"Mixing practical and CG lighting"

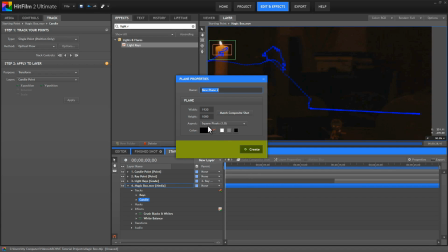[12:19]
We'll start with a plane, make sure it's black, and we'll name this plane Candle Glow.
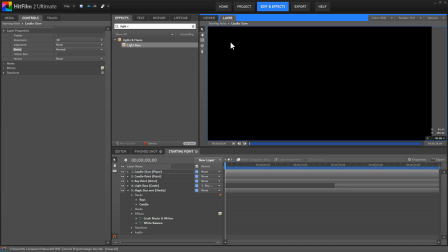[12:26]
Create that. We'll switch back to the viewer, and we still can't see anything because that black plane is in the way. But if we open the layer properties for that plane and change its blend mode to add, then that black becomes transparent, but any effects that we add to it will still be visible.
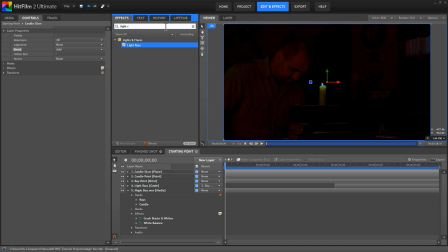[12:43]
So now we need to find a light flares effect, and we'll just drag that onto our candle glow plane.
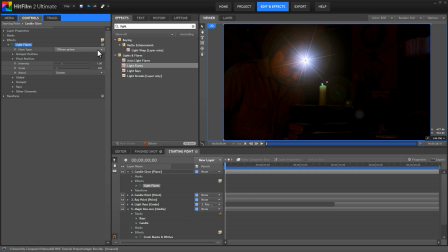[12:51]
And then in the controls for that, choose the chromatic halo preset. Has kind of a nice candle yellow color to it. Open the other elements controls and the rays controls, and in both of those, bring the brightness down to 0 so that we just get that soft glowing effect.
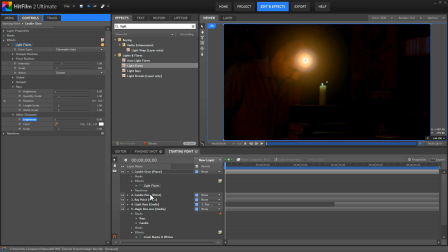[13:10]
We're going to use our candle point that has our tracking data applied to it to control the movement of this glow. So in the hotspot position, we will use layer, candle point, and then 0 out the center.
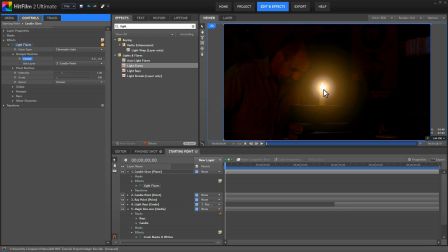[13:23]
And now we can see I forgot a step in the tracking. I wanted to offset the center point of my tracker to the flame, and I forgot to do that. But that's okay. We can adjust that quickly. We'll go back into our candle tracker.
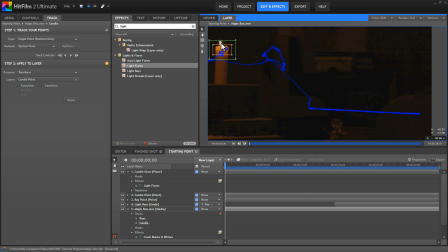[13:36]
I'll select that, just drag the center point up onto the flame, and then click Apply.
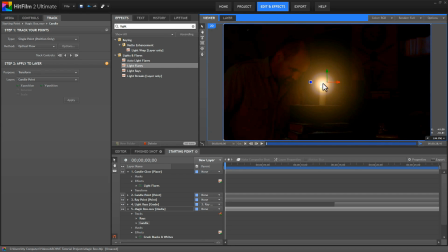[13:42]
Now when we go back to our viewer, that glow is centered up on the flame now. Let's make this a little bit more orange by shifting the color of the hotspot to, well, orange.
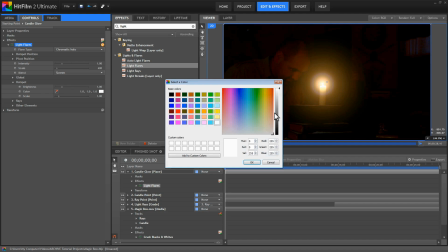[13:52]
So in the hotspot controls, we'll just open that color and we'll select a bit more of a yellow-orange color there.
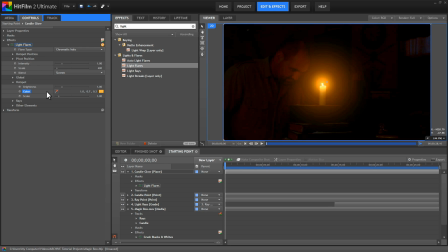[13:59]
That's definitely oranger. Now let's increase the scale of the hotspot to about 1.5. That is a bit bright for a candle. So let's reduce the brightness to 0.3. Okay, so that's feeling a bit more natural. As you scrub through the footage, you can see that that follows the candle around nicely.
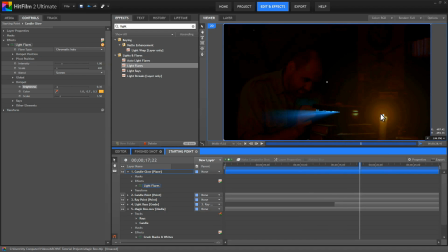[14:18]
But candles should flicker, right? The practical flame on the candle is flickering, so we need our flare to flicker as well. Conveniently, we have a flicker effect in HitFilm, which will handle this nicely. So, grab your flicker effect, drag it onto the candle glow plane, and we can dial it in.
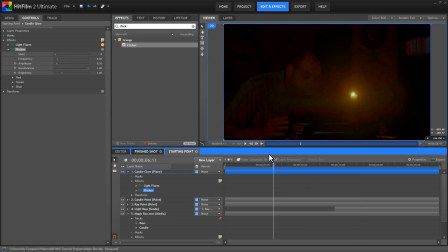[14:36]
I'll close the light flares, open the flicker controls, and if you just play through it, you might be happy with that flicker the way it is. I wanted to slow it down a bit, so I set the frequency to 4.6. But you can adjust that to taste. The brightness, changes the maximum intensity of the flicker.
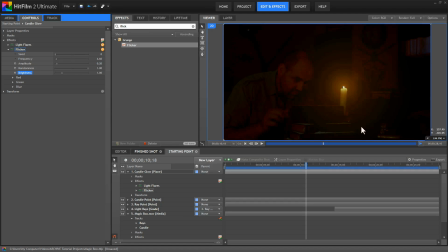[14:55]
So the default setting is 1, which means the flicker will never make this effect brighter than the actual light flare settings we dialed in. So it's going to create the flicker right now by just dimming this layer down periodically.
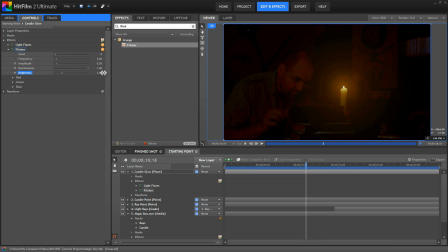[15:08]
I want it to go a little bit brighter sometimes as well, so I increased the brightness to 1.15. And that pretty much finishes it up. Now you can go back. We'll go ahead and play through to see how our final scene looks. Hopefully you can see how the effects we've created are integrating with the practical lights that were used on set to create the final look.
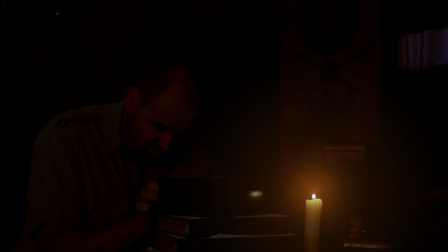[15:32]
By using the candle, which gives us a nice realistic type illumination,
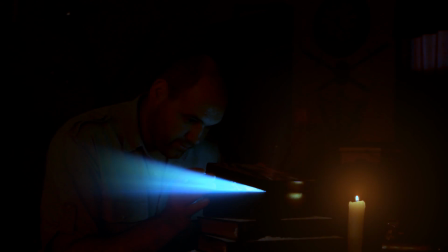[15:36]
as well as the more magical, more extreme effect inside the box,
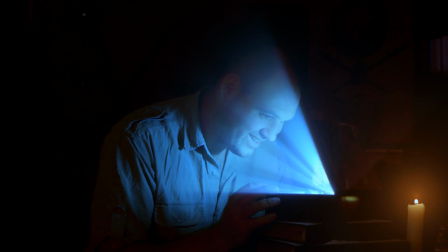[15:41]
I was hoping to show several different ways in which practical lighting on set can
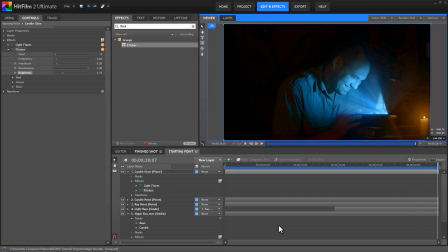[15:46]
be used along with post-production effects to create a great shot. So, thanks very much for watching.
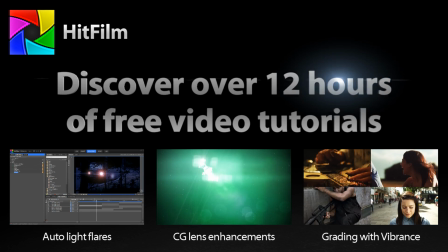[15:53]
Let us know if you have any questions or if I need to clarify anything further, and please subscribe to our channel for more HitFilm tutorials and news.